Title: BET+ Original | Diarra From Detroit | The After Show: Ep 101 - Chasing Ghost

She might be crazy, but at least Chris is definitely in danger. For sure. And her intuition wasn't completely wrong. Well, that's every black woman. Every black woman has a pretty good intuition, right? I think so. What we call it is discernment. That's it, Shondo. Hallelujah. Oh, what up, though? Welcome to the party. My name is Diara Kilpatrick, and this is the Diara from Detroit After Show. So each episode, we will be diving into all of the questions that we know you have, and some of the questions that you didn't even know you had. Our first guest is my good friend and castmate, Brian Terrell Clark, who plays Mr. T. What up, though? What's up, Brian? What's going on? Oh, there's a lot going on. And we have just begun. I know. We've just begun. And we've already seen the whole movie. Look, it's a wild ride. It's a wild ride. Buckle up. So let's set the scene.
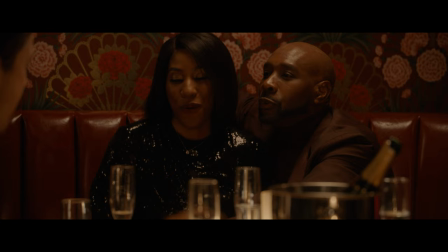OK, so the series opens three months after Diara has broken up with her affluent husband. So that's a big ouch. Yeah. And she has to return to her childhood home. And you know they say you can't go home again. Or can you go home again? You're a little too old to be going home again. But you got to do what you got to do. She got to do what she got to do.
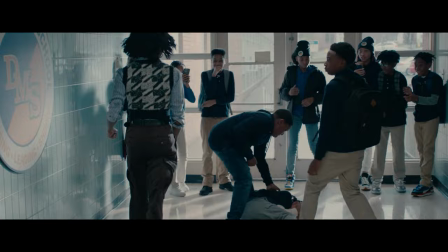So she goes to her Detroit neighborhood where she's juggling the challenges of teaching at a Detroit public school.
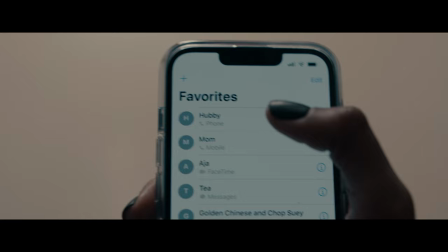Underfunded. Which we know because both of our parents in real life were teachers, right? Yes.
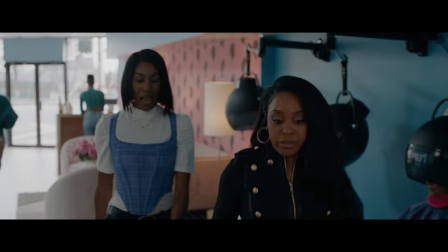And she is trying to put her past behind her. Trying to put her marriage behind her. Because her friends are telling her it's time to move on.
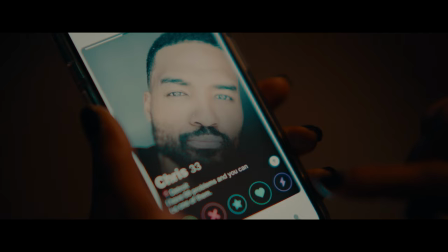Let it go. So she jumps into the world of dating and Tinder, only to be ghosted by her first Tinder connection. Yeah. So this prompts her to embark on a quest to uncover the truth, to get some answers.
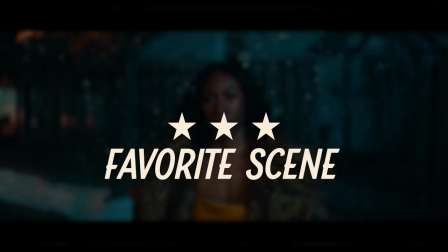So we get into a mystery. There's a lot going on. Let's see if we can get to some of the things.
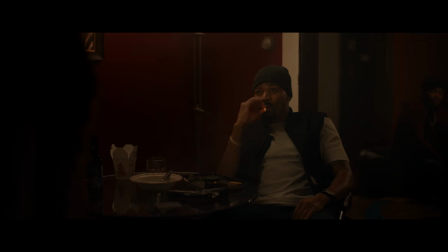So, Brian, what's your favorite scene in the episode? Oh, my favorite scene in the episode is when you run up on danger in his house.
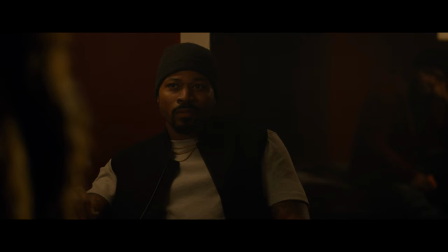It's a great scene. I guess my question for you is, like, is this just who Diara is? Is this, I mean, we know she's Captain Extra. But is she that extra? Is she just running up in, like, in the trap house? No. I think this is new for her. I think she's going through a tough time in her life. And she's at her breaking point. Yeah, and you always take that kind of crazy out in the wrong place, right? So you're upset about this missing guy. You're upset about your husband. And, of course, you take it out on this man who's, you know, spreading rumors.
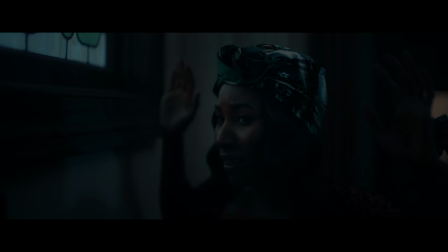He was wrong. He spread rumors around the neighborhood that you got a dirty house. But the truth of the matter is, your house was dirty. He did that after he broke into the house, though.
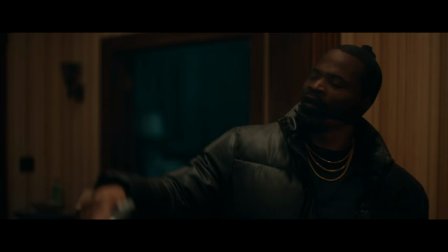He did break into your house. It's pretty messed up.
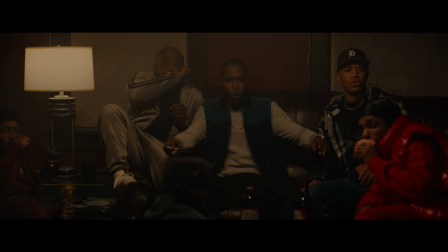What I appreciate is that even in the midst of her being overwhelmed and even in the midst of her letting that level of anger out, she was still aware of the fish on the flow.
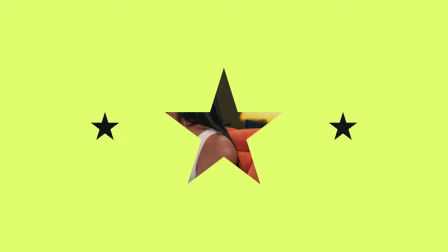Yeah, that was the compassion. She saved the fish. My favorite scene, you know, I have to say I really love the opening.
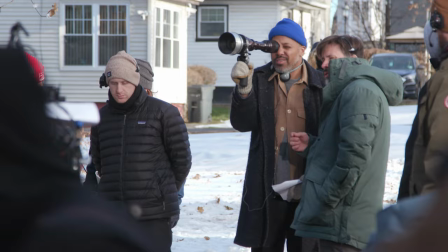Ooh, it's a strong opening. I think it's really visually dynamic. I have to shout out Chioke Nessour, our director. and Matt Edwards, our DP, that was really their brainchild. I really wanted to have the series open in a dynamic way, and I wanted people to be immediately pulled into how she was feeling.
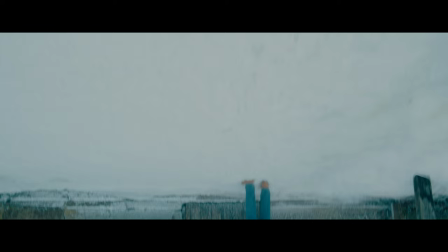And so that sort of constant moving, that constant, like, she can't rest, right?
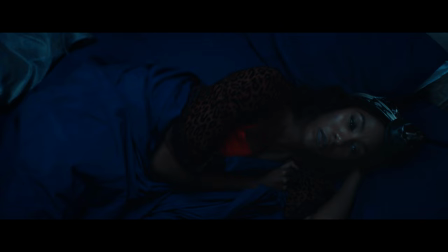She has insomnia. And so we just wanted to keep the camera moving and to kind of really help the audience feel that vibe and really get into it.
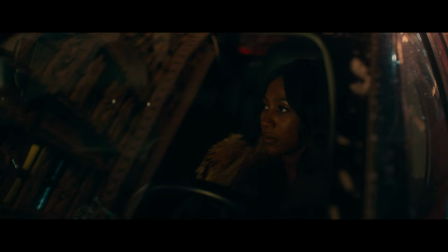And also just let people know right off the bat that this is something that you haven't quite seen before. That's what I was going to say, because I feel like what you helped us set up is a new visual language for the way we were going to tell this story. I mean, I've been telling everybody that I look at this show as like, Diara in Wonderland, right? Or Diara in like, Detroitland. And so right away, where we find your character, it's already falling down the rabbit hole.
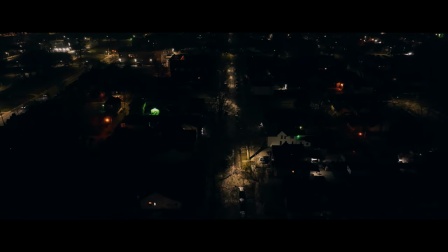Absolutely. Her world is literally spinning upside down. And then you make us spin upside down with you. Okay, so let's break this episode down. All right. Okay, so the turning point is definitely when she goes on the Tinder date with Chris.
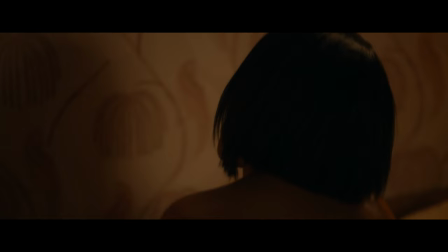Without a question. They have this amazing night. They have even better sex. She's expecting the follow-up date to be amazing.
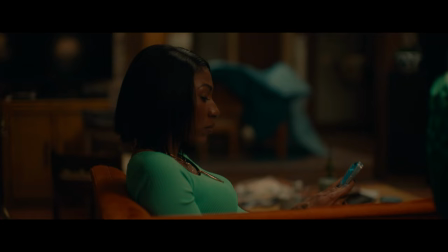And what happens? Ghosts. He ghosts her. Fully. No call, no text. No nothing. The rootness, right? I mean, she don't really notice, man.